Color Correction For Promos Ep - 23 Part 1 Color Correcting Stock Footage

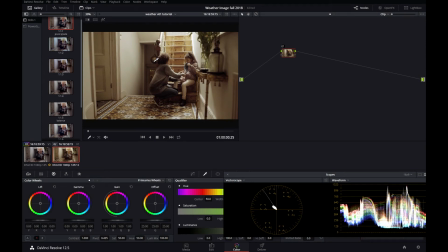0s
Hey everybody. So today we're going to take a look at color correcting some stock footage. We cut a weather spot for our station that was about 80% stock footage, and this shot came from the stock footage house. I have no idea what camera they used. I have no idea what codec they used. You kind of get whatever it is they have on their website, and you have to make the shot work.
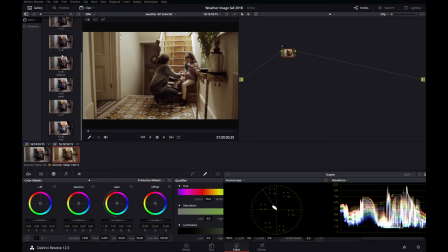19s
And as you can see by my stills, it took a long time to get this shot where I needed it.
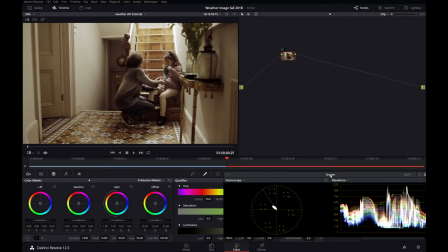25s
Let me turn that off so we can see it a little better. If you look at the scopes, obviously it's very yellow.
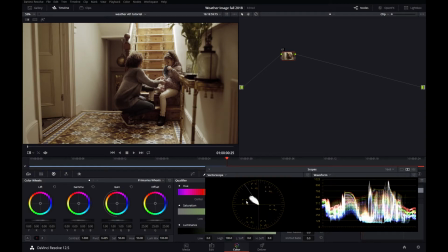30s
Let me blow that up. The color is very muted. And because I live in New England, it snows a lot. And this promo I was doing is about snow. So this is the perfect shot. A mom getting a little girl dressed up to go out in the snow. However, the color palette was completely wrong. I wanted a little more colorful, a little more realistic looking shot.
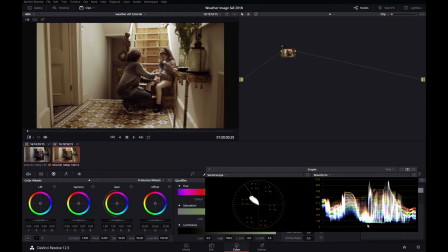50s
So this is what I downloaded from the stock footage house. Very yellow. Blacks are lifted, whites are kind of not that bright. And with a shot like this, I'll call it playing golf. I just want to get the shot a little closer with each node. You're probably not going to color correct this or balance this or grade this with one or two nodes.
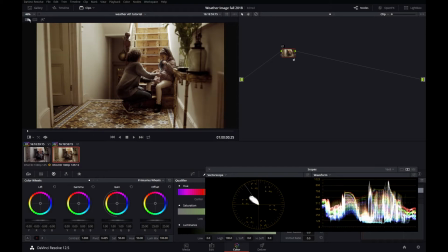68s
This is going to be a process. The first thing I'll do is I'll bring down my blacks a little bit, bring down my highlights a little bit, so it made it more yellow, which may seem bad initially, but what I'm trying to do is just get this thing on planet Earth.
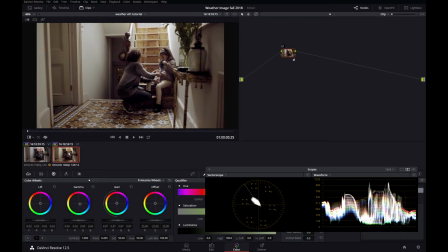82s
So I'm going to move my gammas towards blue and my gain towards blue to get some of that yellow out. And I've moved my lift up towards red, trying to get that black down there. And what I've done is I've stretched out the blob here. Again, this is magnified 2 times.
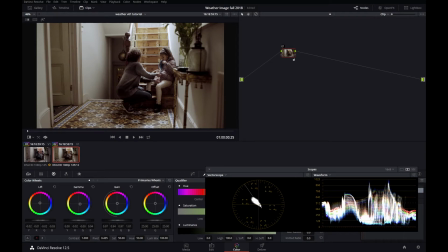100s
I'm stretching out the blob, getting it more in the middle and giving it a little more contrast. Bring the gain down a little bit. Yeah, a little bit more in the gain. Bring my gamma towards blue a little bit more. A little too much green in that gamma. I'm going to bring that up.
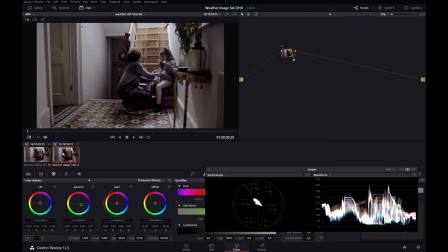116s
So I've put some blue into my gammas, put some blue into the gain, brought down the lift, brought down the gain. And I'm looking at this picture, and now it kind of looks like a log picture, like it was shot log. It's pretty flat. So when stuff's this out of whack, I'm just trying to get it close.
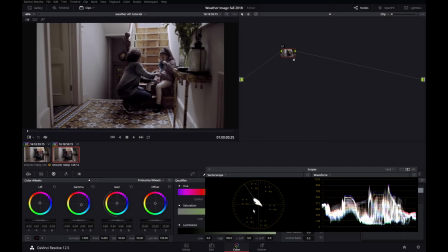135s
So what I'm going to do here is I'm looking at my blob, could probably swing a bit to the right, and sometimes you need a heavy hand with this, so I'm just going to spin my hue knob to the right. My blob is now in the middle, but now it's going in a nice direction. I've got my skin tone indicator on right here, and when I don't know what to do with a shot,
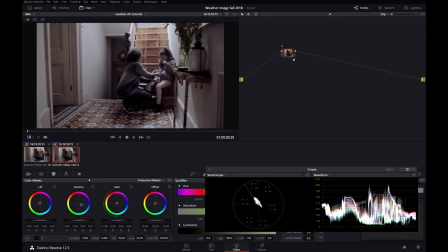151s
I try to have my blob start looking like this, about 11 o'clock to 4 o'clock. Just so I can get started. And of course, the picture looks a little flat, so I'm going to bring up the saturation by increasing the saturation.
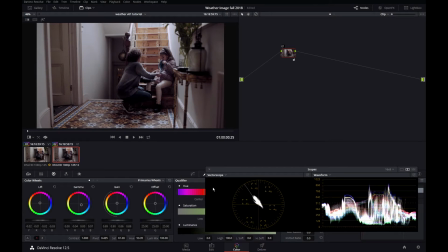164s
Yeah, put it about there. Yeah, maybe a little more. So now I'm looking at the scopes, and we've got too much blue in there. So I'm going to try to push my gain up towards red, get rid of some of that blue on the high end.
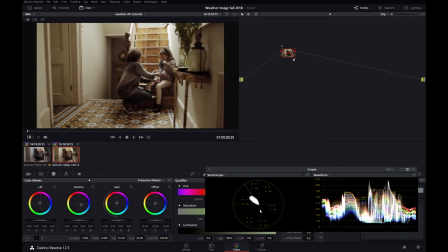178s
There we go. That's where I started. There's absolutely no blue or cyan in that picture at all.
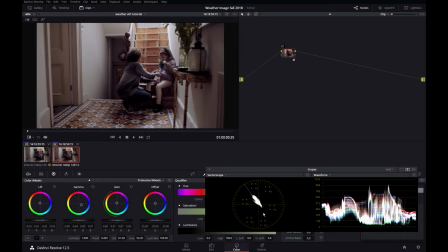184s
That's node 1. Again, it's still not looking very good, but we're getting it closer to planet Earth, which is all we wanted to do with the first node. So I'm going to add another node, and I'm looking at my scopes. I'm going to crush my blacks a little bit more.
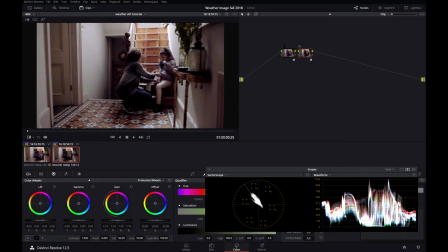197s
There we go. And bring up my gain. By doing that, I'll put some more contrast and a little more snap in the picture. And I'm going to bring up my color boost at about there, maybe a little more. Highlights a little too hot, bring them down. And I've still got some blue in that picture.
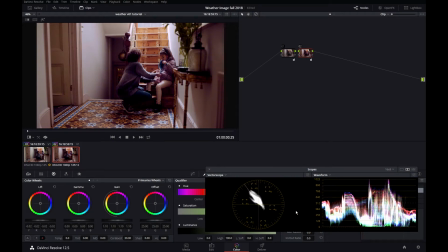216s
You can see it right here. I bring down my gain a little bit. Push the gain towards green a little bit. Give it a little more gain. A little less blacks. And now we're getting somewhere. So again, we've come from this to this in 2 nodes.
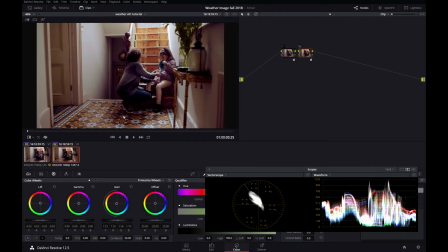235s
A lot of that yellow is gone. Some blue is back in that picture. The blue is back in her jeans. We're getting some cyan back in that floor, which really didn't exist at all in the picture that I downloaded from the stock house.
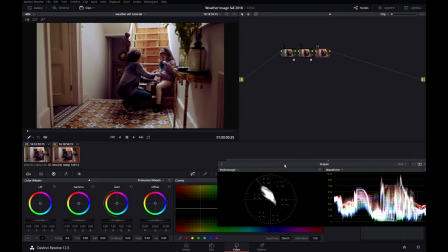245s
All right, so I'm looking at the picture now. Let me get this out of the way.